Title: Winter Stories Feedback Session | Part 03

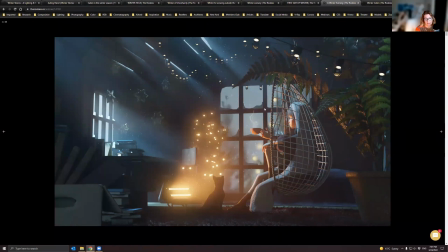922s
the the the material of the foreground um uh fern that material needs a bit of work yeah that material needs a bit of work um it's very reflective uh the bump on it is very very strong uh
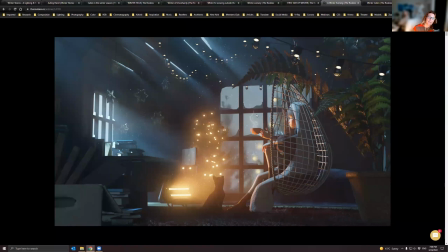937s
take a look at your foliage again uh you know add some translucency to it and re-evaluate the specularity aspects of it um fern again i don't have a green thumb so i don't have any i I kill plants, so I don't really have plants in here so I can look at the references. Top of my head, my thing would say that they're not that, they're very thin and they're not that reflective.
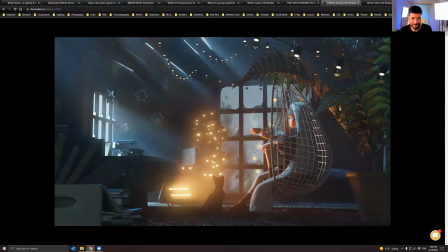957s
That's it. Actually, I can add a little bit to that as well because that fern is the only, or not the only, but that's the main thing I had notes on as well.
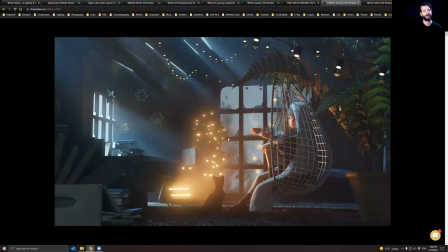970s
And I do agree with the, I think I kind of called it out and guessed that this fern might actually be an acid and not modeled in its own right it might be it might not be but for me it kind of looks like an asset it kind of has that generic vibe
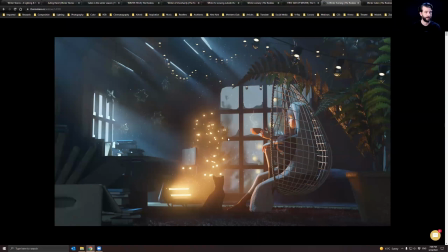987s
to it that it could be used in any scene so it kind of looks like a downloaded asset to some degree and it also again it's fine if it's not but um so it's it it's kind of weird that you have this diagonal line on the fern that where the light hits the
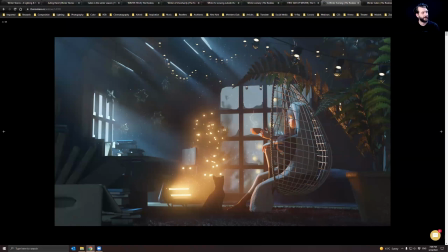1004s
fern itself is a very straight line on a organic flower fern whatever plant and that line in itself also lines up a little bit too much with the with the rope hammock itself from the car
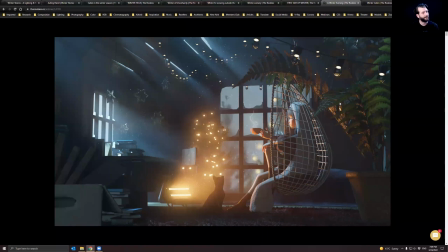1020s
from the back of the character which creates this weird space between the fern and the back of the character with the two diagonal lines lining up like this basically so that that creates this weird space in this one image if you go to the other image though you can see the the composition itself is
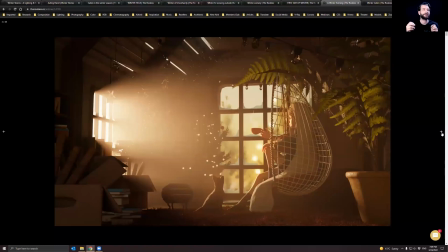1039s
exactly the same but the lighting is so different that you don't get that diagonal line issue as you did before and those are the um actually the same kind of lines we were talking about earlier with the tree and the hole um where if something accidentally almost lines up stuff needs to either line
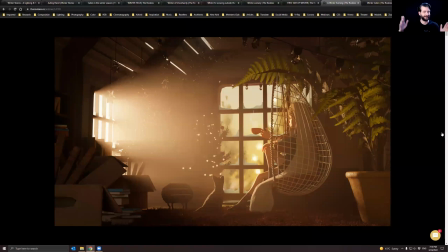1058s
up or don't line up at all it's the same kind of rule so the fact that it kind of lines up makes it look like it's a bit on purpose and then it then it kind of messes with me a little bit gets
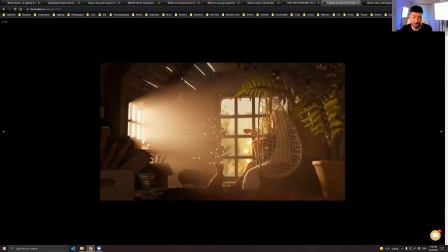1074s
a bit too much attention i guess maybe so yeah and the attention is normally on the characters yeah it's very small things very nitpicky
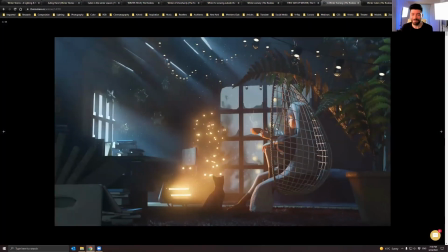1082s
yes if you want to go picky but it's all about what we do we
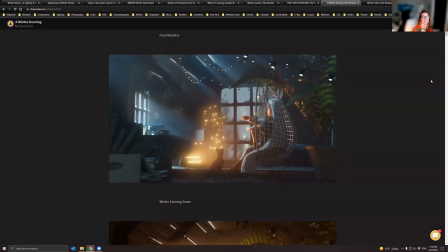1087s
do that's what we do that's what we're here for feedback and be picky
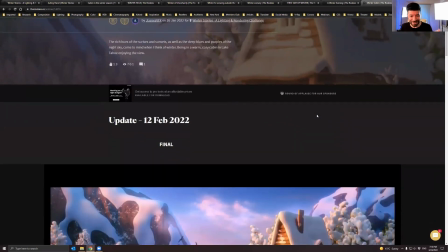1094s
and the winner the number one winner the final winner so this
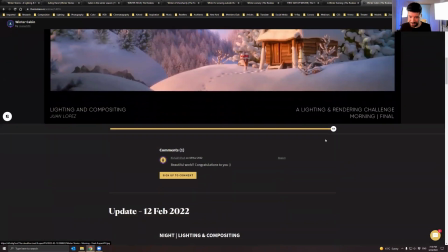1100s
is the entry um i'm gonna go down again find but you can always
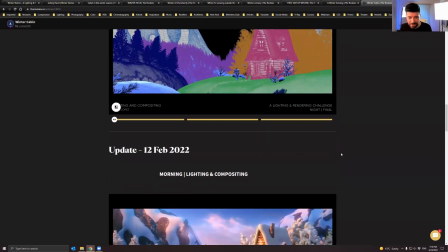1106s
resist the way that there's this huge difference between them which is great but let's find the mood board and see where everything started
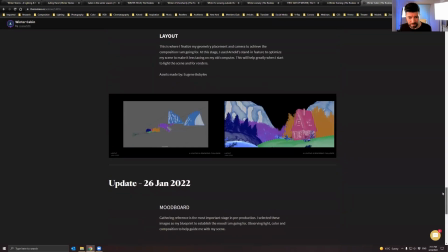1112s
uh you can see the lighting as well is there a mood board yeah there is so
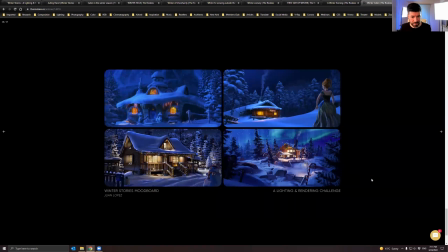1120s
that's one yeah beautiful nice style
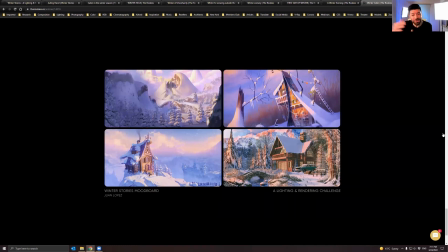1130s
you can feel the separation between the worlds in the mood board and you can also feel it on his final images i think that that was a successful thing it's more stylized
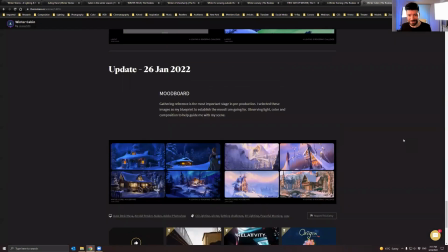1138s
different kind of images right yeah so if i go back now and start with the daylight scene